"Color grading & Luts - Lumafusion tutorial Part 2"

What's up guys, I'm back with another video on how to use LumaFusion on the iPad Pro. In the last video I actually show how to edit and bring in footage and stuff like that. In this video I want to focus on color grading, importing LUTs, and doing more effects inside of LumaFusion. That last video was getting pretty long so I figured I'd split it up across two videos. And if you stumbled across this video and you're not a subscriber, this is how to use LUTs and color grade inside of LumaFusion.
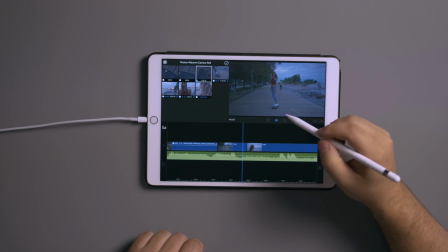So let's get into it. So we ended up with my edit. Everything was shot in log, so nothing is color graded. It's really flat right now And basically what I want to do is show you guys how to at least adjust the colors Before you
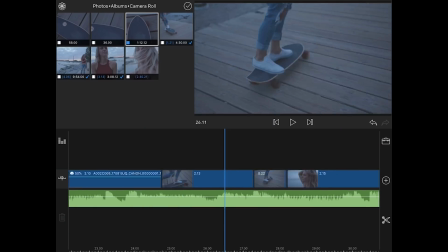actually import LUTs or other things like that So I'm gonna go back closer to the start and we'll pick one clip and we'll just work on that for now
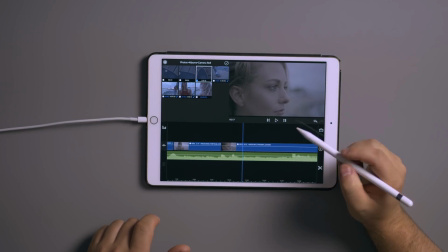So what we're gonna do is we're gonna work on this clip. We're gonna double click it That brings us into the clip properties
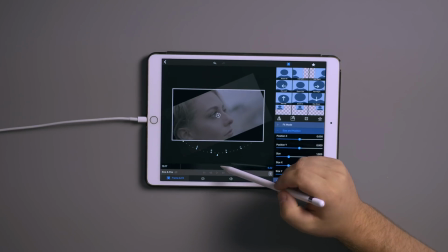So in here you can actually do stuff like rotations and scaling if you want to scale the clip up I think you can do pinch to zoom to scale it.
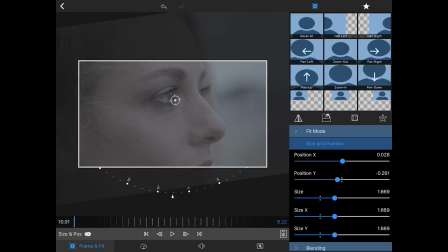Yeah, so you can scale it in like that. You can rotate it. You can do different things like that. So if you want to reframe the shot, say you weren't level.
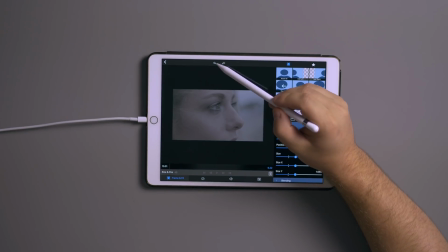I don't want to use what I just did. So I'm going to undo it by clicking this back arrow here. I guess I made a few steps.
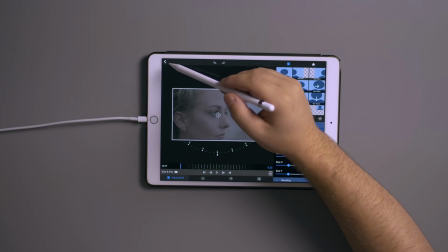Okay, and now we're back to the beginning. But I actually do remember one clip that was kind of a little bit off.
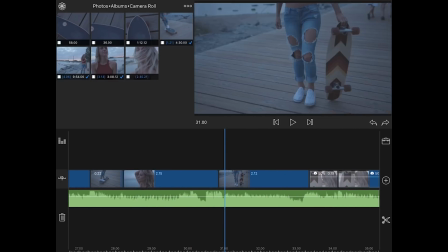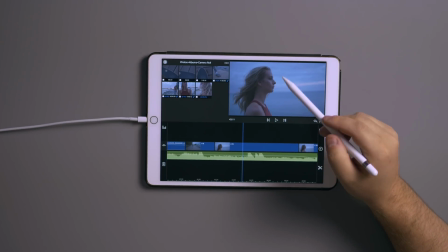It actually was probably this last shot. So if we wanted to straighten out the shot, we'll double click it.
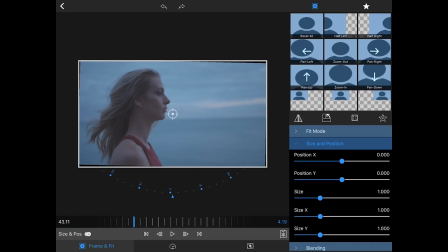And I'll rotate this till the horizon is level. So somewhere in there.
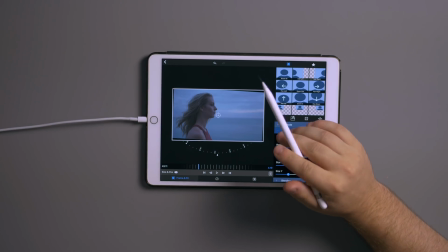Now you can see black around the edges because the frame's not big enough to fill.
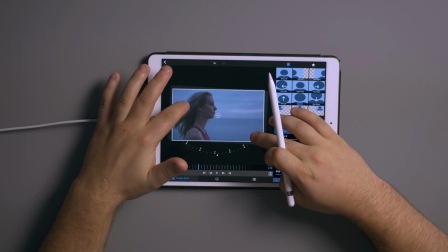So what you want to do is you can scale that up, two finger pinch, and now you've basically leveled off the shot.
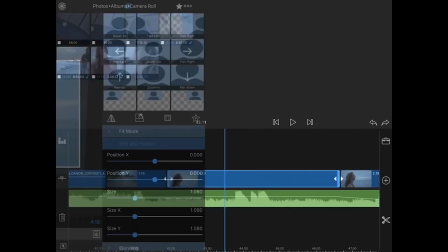So we go back. Now the shot looks nice and level. So cool thing is you can actually copy the attributes of the clip.
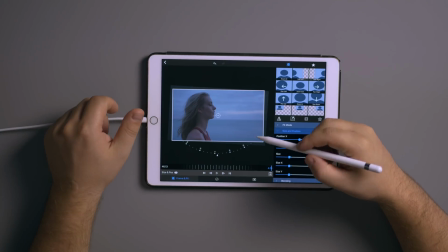So in order for me to get the next clip to actually be the same, I'd have to copy all these settings. Kind of takes a little bit of time, but you can click this little clipboard here and click copy Then go back.
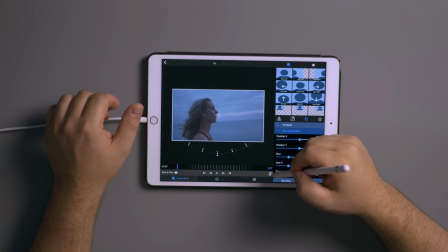I mean go to this clip double click it Then we go to this little clipboard here and we can paste the attributes So we go paste
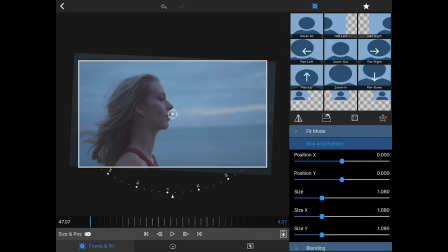and now it's gonna rotate it and scale it the same as the last clip So when we play it back here,
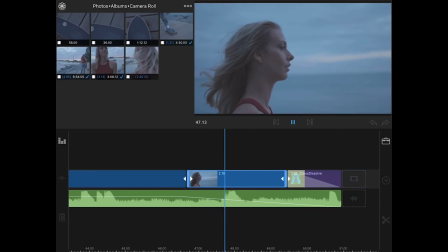there should be a nice smooth transition. You shouldn't even see a cut See it now. It's perfect.
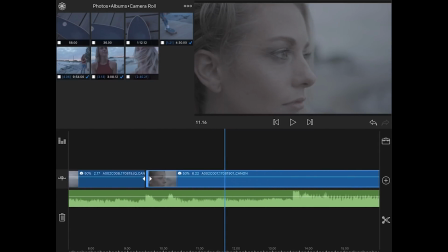All right, let's go back to color grading. I got off topic a little bit there So we'll start off with this clip, double click, and if you see this little option here,
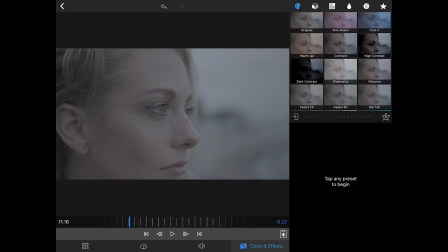this gives us options to change color. So it comes with a bunch of preset different colors, we've got some of this stuff, high contrast,
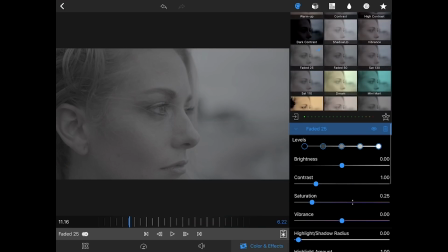different things like that.
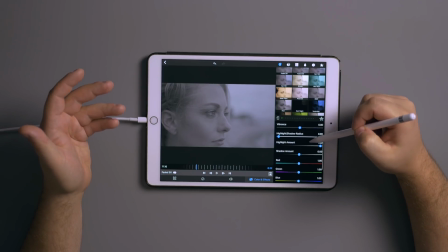And basically you can make your own settings in here, you can change the brightness, contrast, saturation, the colors and stuff like that, and then save your preset out.
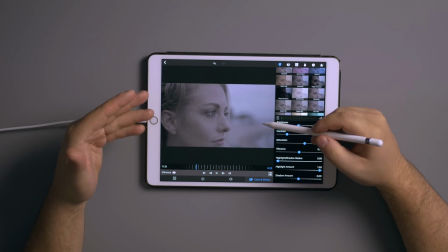So what I'm going to do is I'm going to start out with one that just says vibrance, and And this clip is really flat so it needs a bunch of contrast so we're going to bump the contrast up a tiny bit,
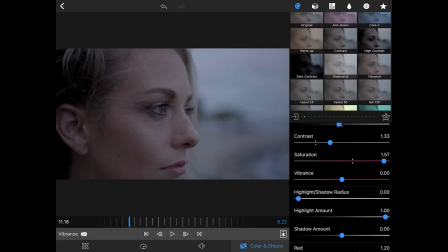going to bump the saturation up a bit, make it a little bit more vibrant, and the highlights I want to pull back a tiny bit and the shadows we can pull out a tiny bit too.
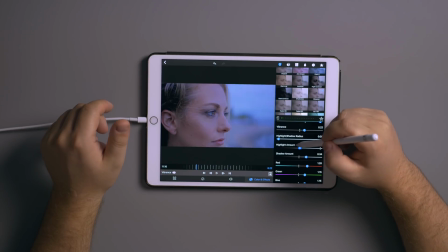So this was log footage so I have a little bit more room to play with dynamic range when it comes to highlights and the same when it comes to shadows,
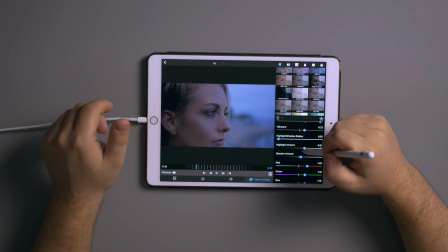but I want to keep a bit of that shadow in there just to give it that dramatic effect and I'm going to start
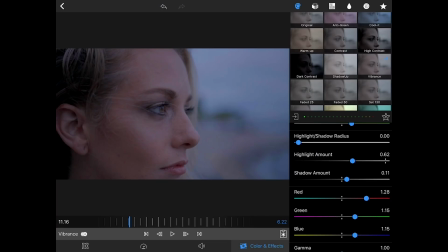shifting the colors towards the red tones so as you can see that starts bringing the skin out a little bit better and
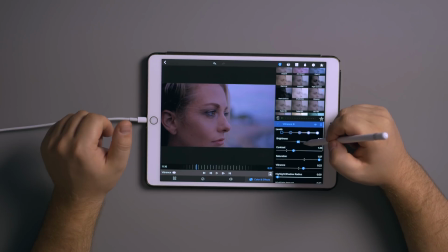that's pretty good I might bring the brightness up a tiny bit
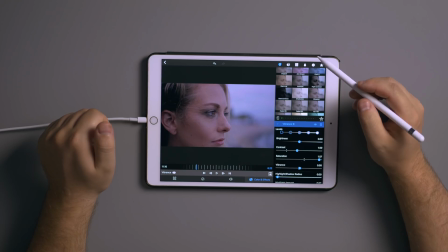and pull the contrast up a bit more and that's not looking too bad now if you want to see before and after you click this little eye
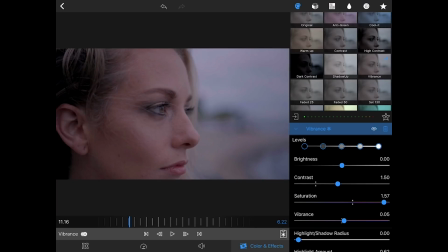here so that's before the log footage and then this is the graded footage color corrected I guess it's grading so you can save this preset here
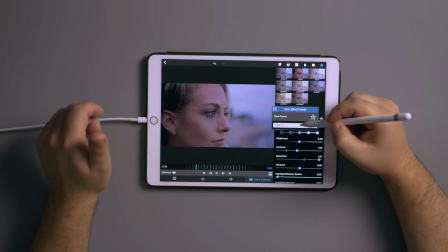by clicking this little star and plus logo. Click here where it says effect two
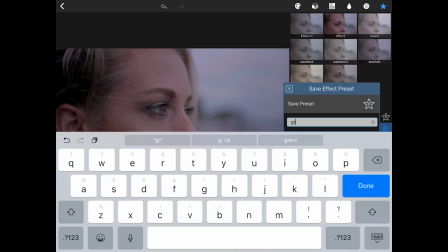and we can just call it grade one done
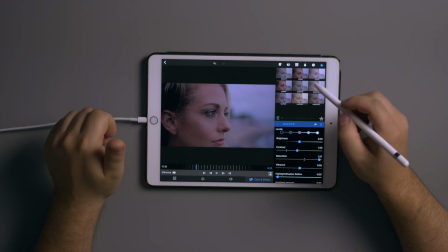and then save preset and now it'll be in your preset folder here.
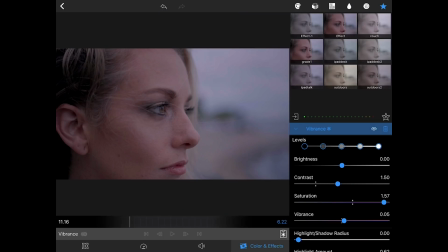You can see grade one here.